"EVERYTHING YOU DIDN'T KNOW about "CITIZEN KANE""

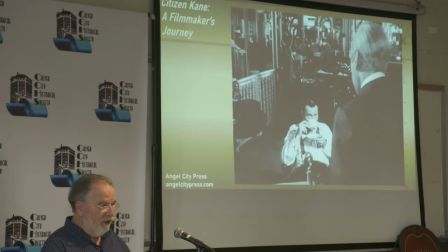And then we see Cain as a young man for the first time as Thatcher's about to confront him.
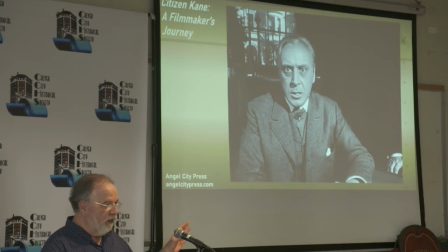So I love the fact that Thatcher, who at this point in the film is probably the least likable character in the whole movie, looks directly to us for sympathy and breaking through that fourth wall.
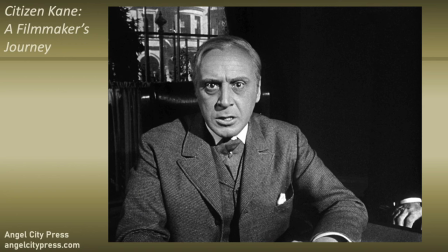This draws us into the film, which is an incredible directing touch, all done on the fly by Wells. So we're getting throughout Citizen Kane, as crafted by Wells and his team developing the visual plan, are brief images of Kane, these tiny slices of life that describe him as no film had done before in describing a character.
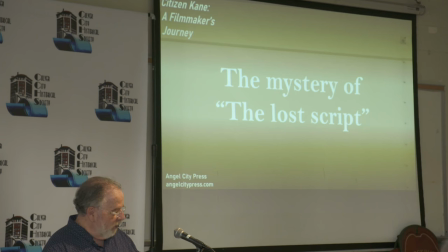And this seems like a time to talk about just one little quick thing about the biggest mystery of Citizen Kane, which is the mystery of the final script.
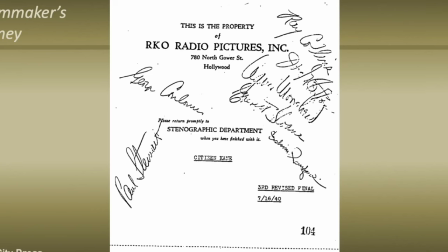In July of 1940, Wells completed his editing of a final script. Only two weeks before production began, the script is dated July 16th, 1940.
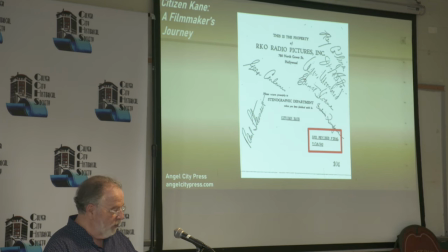The script was still much too long. It was probably three and a half hours at this point. And many of the ideas that were important to Wells were not refined. Even worse, several key scenes were not even written. at all, including those scenes of Thatcher that we just saw.
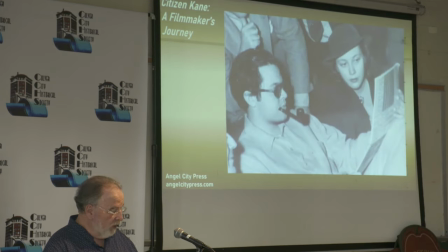What happened then was what always happened on Wells' projects, on Broadway and on Radio First and in the movies. Wells did more editing literally at the last second, sometimes even on the set working with actors to create the scenes,
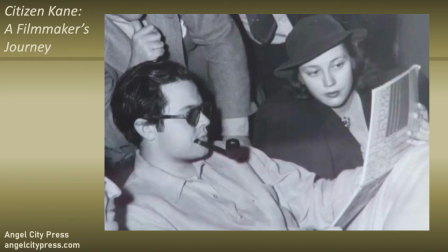creating new scenes that turned out to be some of the most brilliant parts of the film.
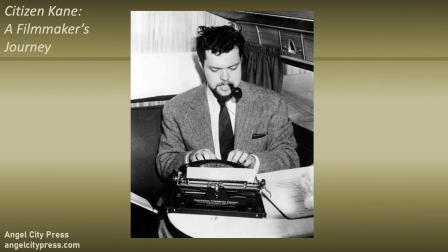I have to add, this leaves a question which just kills me every time I say it, what happened to that new material? you can look in Wells' personal papers in studio files,
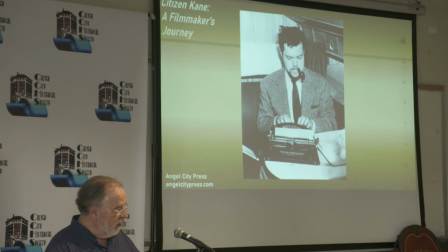university archives and you will find nothing Wells never described how he edited during the production or how he created those new scenes and no one ever asked him there's no written record of any kind I only wish I had gotten started earlier before he passed away so
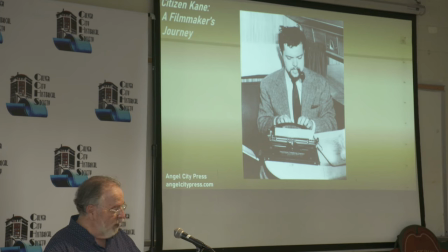I could have asked him but at least we know the results of what Wells accomplished and how he edited and added to create master strokes in creating
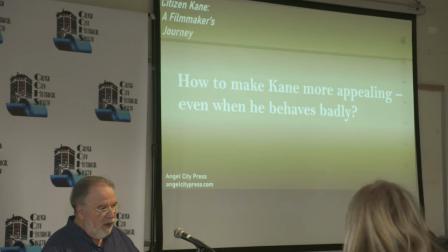the film. And here's one of the most important examples. How do you make Cain appealing, even when he behaves very badly? In all of the draft scripts, Cain takes over the New York Inquirer newspaper at the beginning in his first scenes as a young man. It's abrupt, it's cruel.
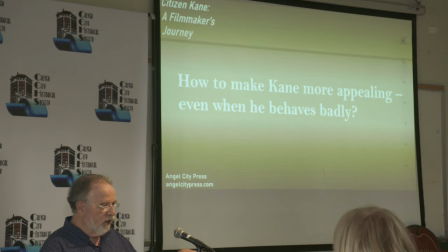Cain arrives, he meets the editor, and in a couple of minutes he coldly drives Carter, the editor, away from the newspaper, forcing him to resign.
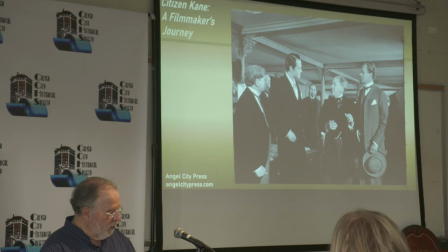Instead, in an extraordinary creative decision, Wells recrafted the entire scene of Cain's arrival at the Inquirer.
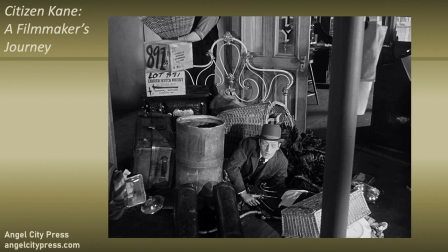Suddenly, it was breezy comedy with mistaken identities, slapstick dialogue,
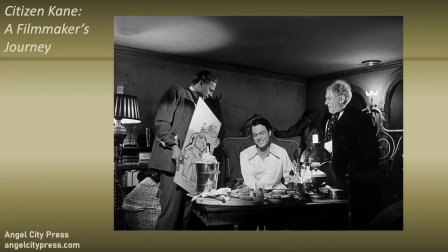rapid-fire dialogue, all while Cain smoothly assumes control of the paper.
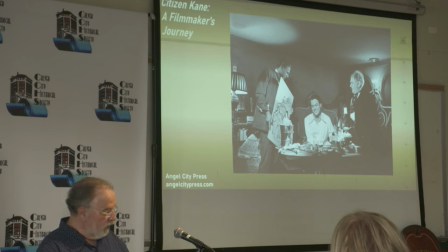At the end of the sequence, Wells' changes lead to the same result. editor Carter is eased out but we never even see him resign we just see him walk away instead Cain appears dynamic and charming and we barely even notice how ruthless
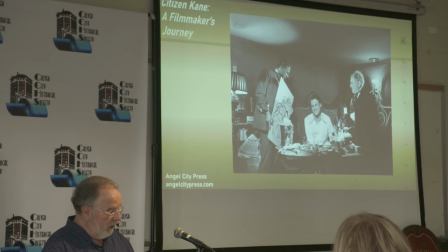he is Wells has created the beginning of a engaging larger-than-life character
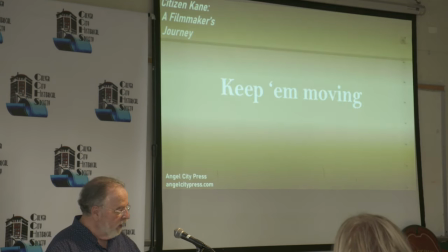for Charles Foster Cain so changes that seem simple create a lot of visual interest and here's the most simple one which I didn't even notice for years of looking at the film in the final script there are several critical moments in Cain's life would begin with him sitting down. In fact, one where he's sitting down looking out a window. Oh, please.
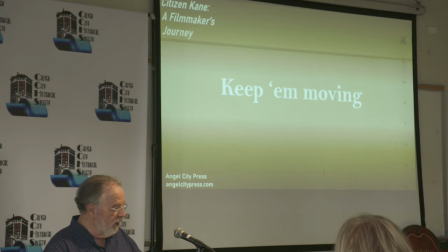Welles rewrote these scenes so Cain is on his feet and moving from the start of the scene, creating more visually interesting performances. And my favorite actually makes a statement, which is when Raymond, the butler,
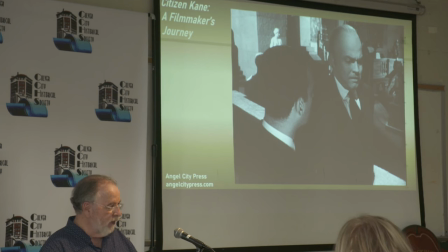tells Cain that Susan, his second wife is packing to leave him and as written Kane is motionless
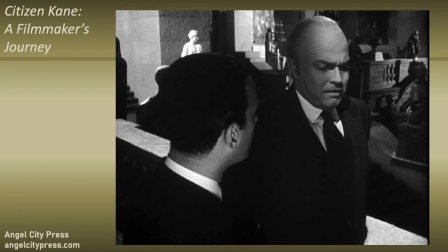again sitting looking out a window but what Wells did was he changed it so Kane is walking across the great hall of the
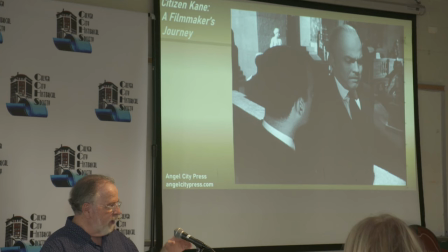top steps of the great hall of Xanadu and as Raymond approaches him you see Kane quick in his step trying to almost to avoid the inevitable that he knows is coming because he slapped Susan the night before.
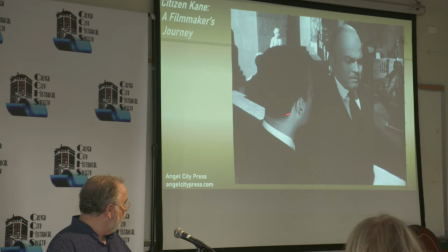He's trying to avoid that confrontation which occurs, is occurring right here when Raymond says that she's packing to leave. Keeping actors moving may seem like a small thing, but it's a big, makes a big difference in visual interest, and of course that was Wells' whole interest, was the visual interest. Several scenes were changed to emphasize visuals instead of dialogue. so Cain's second wife Susan locks herself in her bedroom and tries to kill herself the script includes half a page of dialogue between Cain and his butler Cain wants to know if the butler has keys to Susan Arun the butler says no, they talk back and forth Cain there declares he's going to break down the door and only then they break in so
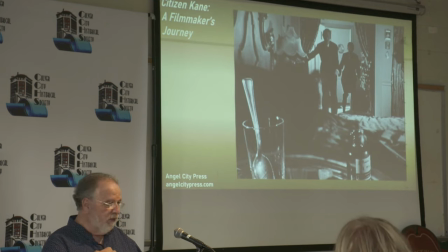as it appears in the movie we see Susan breathing very labored breathing with the medicine she's overdosed in front. You see her knocking, and then louder knocking, and then pounding on the door, and then they break in.
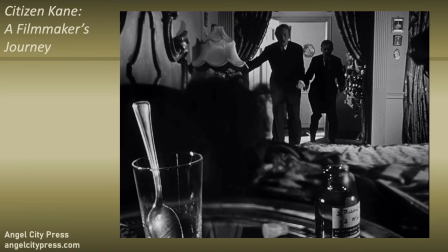There's no dialogue because it wasn't necessary.
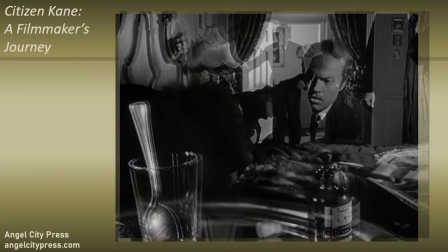And Wells took out all that conversation because the conversation really wasn't necessary.
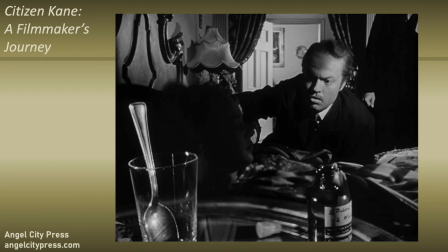And the first thing we hear is at this point when Cain calls for the doctor. So much of Cain's editing of the script trim what we know of Cain himself. The key to portraying Cain was found not in the reasons why he did what he did, but showing how his decisions affected himself and others. Cain saw, Wells saw Cain as a colossal failure, what Wells called a damned man. In all of the films that Wells directed, all of them, the central character is always a failed or doomed figure. There are no successes in Orson Welles' films, and usually a victim of his own behavior. In Citizen Kane, we never know why Kane alienates his first wife. We don't know why he drives his wife into a career as an opera singer that is so soul-crushing that she tries to kill herself, or why he fires his best friend. To Welles, the reasons why Kane did what he did were not important. What was important were the consequences of his actions.
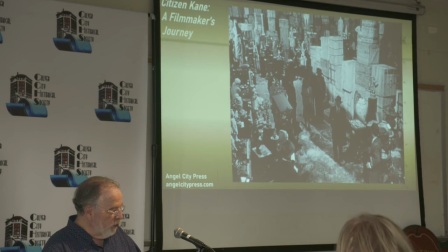So by the end of the movie, the reporter who's been searching for the meaning of Rosebud shares our frustrations about Cain.
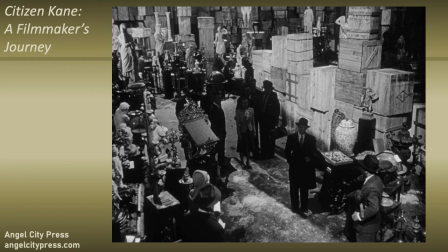Wells delivered a long, there was a long description of Cain's behavior that Thompson, who's right here at the end,
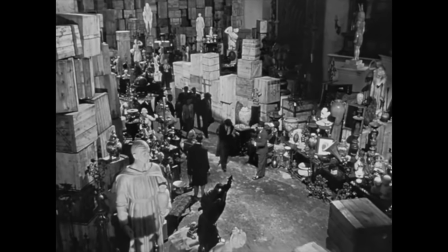delivers, and that's all cut. Instead, we let Thompson focus on the mystery of Cain.
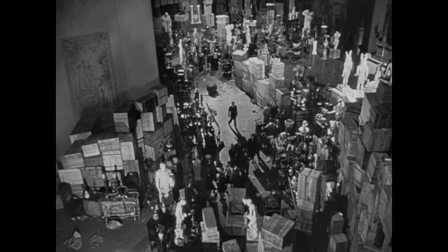What Thompson says is, Cain was a man who got everything he wanted and then lost it. Maybe Rosebud was something he couldn't get or something he lost.
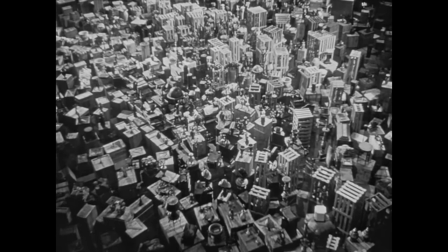Anyway, it wouldn't have explained anything. I don't think any word can explain a man's life.
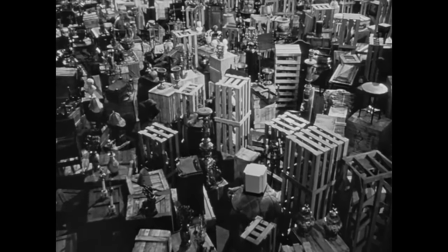I guess Rosebud is just a piece of a jigsaw puzzle, a missing piece.
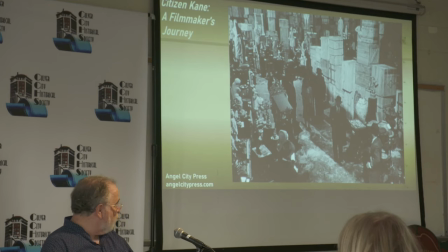So, in fact, also one of my favorite scenes, they're all my favorite scenes. Wells changed the entire meaning of one of the scenes to show that Cain was a mystery even to himself. In the draft scripts, every draft script, Cain destroys Susan's bedroom and walks out of the room.
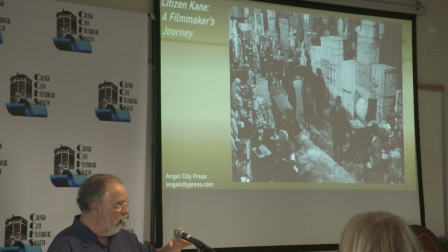And as written, Cain walks down a hallway that has mirrors on both sides like a Versailles, and he stands there looking at himself, seeing, as they say in the script, a thousand Cains. Well, that's not what happens in the movie.